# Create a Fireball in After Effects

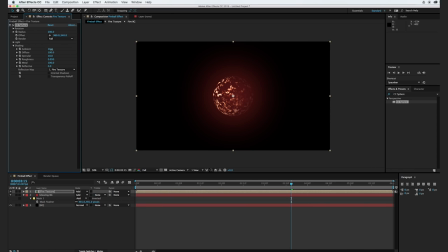(8:17)
And I'm going to change the shading here and change the ambient to 100 and hit OK. So now if we scrub through, we can see we have this fire layer and the flames kind of flicker upwards.
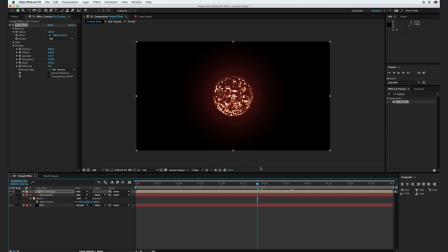(8:36)
And that's a pretty good start for now. So I'm going to go ahead and add in a glow effect. So I'm just going to type in glow and drag it over here. And I'm going to change the threshold here. I'm going to turn it up to where just about every part of the fire is glowing.
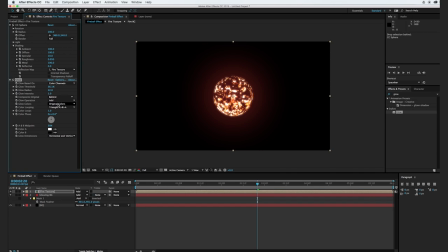(8:53)
I'm going to increase the radius by just a little bit. And instead of original colors, I'm actually going to change it to AB colors. And we'll change the color A to maybe a kind of light orange. And color B, maybe we could do a red right about there,
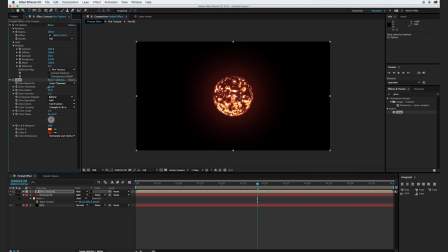(9:11)
and we can kind of adjust the threshold as we need it to where it's starting to look a little bit more like natural fire. Okay, cool. So the only problem that I see here is the fire is actually following this very defined
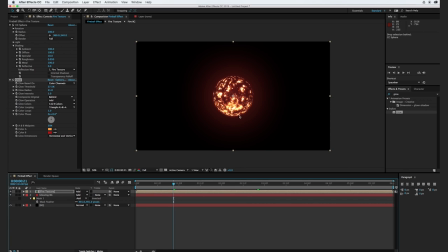(9:27)
circular outline here, and that's not really what we want because fire is a little more organic than that. So I'm actually going to add in a turbulent displace effect. And obviously that is way too much warping, so we're going to turn that down to maybe
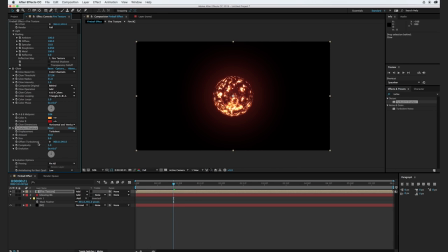(9:45)
somewhere around, where are we at? Somewhere about 10, and we'll turn the complexity up to maybe about
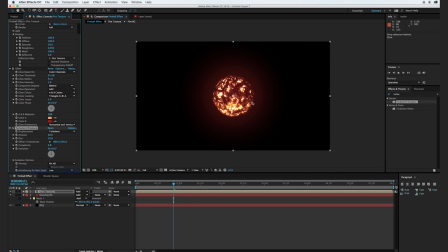(9:59)
2.8. So you can see that the edges are a little more rough here, and that's exactly what we want. And so the last thing we want to do is make it to where the edges kind of move around and fluctuate, because we don't want them just to stay still with these kind of
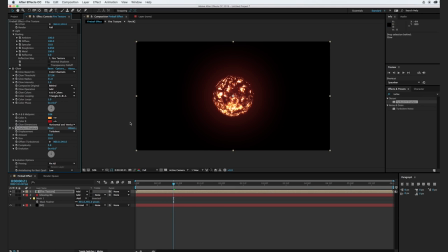(10:14)
ridges, because that wouldn't look very natural. So I'm going to hold down Option and click on Evolution here, and I'm going to type in time times 25 and click away. So what that's going to do is at 1 second, it's actually going to increase the evolution by 25 degrees.
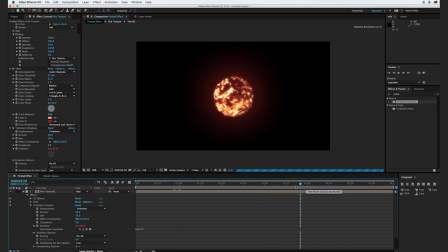(10:32)
So as we go throughout the composition, it's actually going to continue to warp the edges and make it look a little more natural. Okay, this is looking great, and what I'm going to do is actually duplicate this fire texture layer,
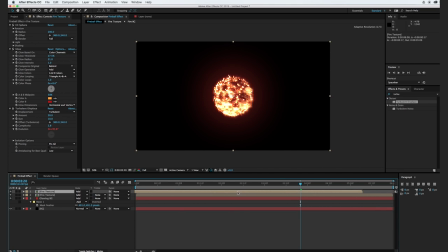(10:46)
and I'm going to offset it by maybe about a second, and I'm going to hit S for scale, and I'm going to turn the X here to negative 100 to where it flips the entire effect, and because we offset it just a little bit,
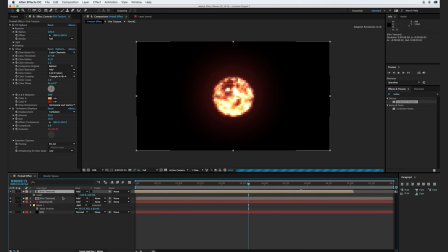(11:03)
the audience is never going to know that this is just the same texture on the other side flipped. So for our purposes, this should work out great. So I'm going to actually move the endpoint here of the composition down, and we can trim comp to work area.
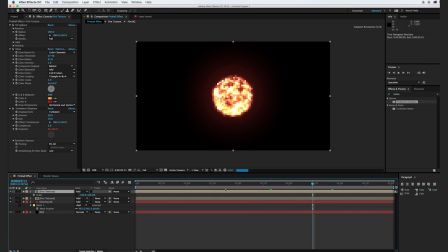(11:20)
And so now it's 5 seconds long, and these two textures are offset by just a second, and that's perfectly fine for our composition and the purposes of this tutorial. Okay, so this is already starting to look pretty darn good. We have our circular fire core here, and it's looking really nice.
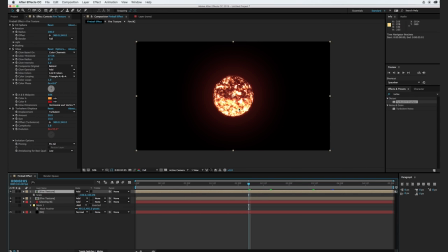(11:39)
I'm liking the way that the elements are interacting with each other, and I think it has a good color to it. So the next thing we want to do is actually create some fire elements that are going to be flickering off the top here, because we don't want it just to be a self-sustained core.
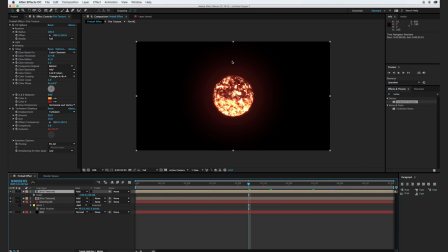(11:53)
We actually want it to be interacting and going off the top, just like normal fire would react if it was in the situation. And so to do that, we're actually going to create a new solid. So I'm going to hit Command Y, and we're going to call this solid large fire, and hit OK.
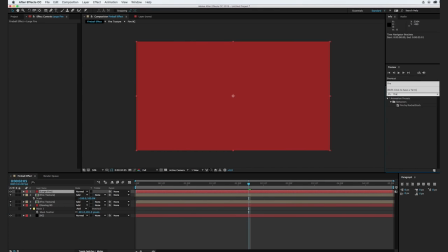(12:12)
So just like before, we're going to type in fire by rocket stock and drag it over.
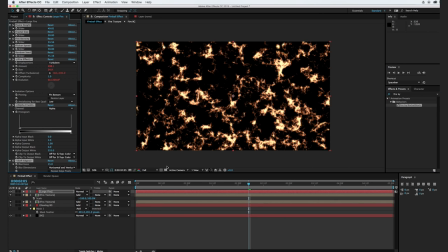(12:19)
So before I go any further, I'm actually going to change the transfer mode to add here.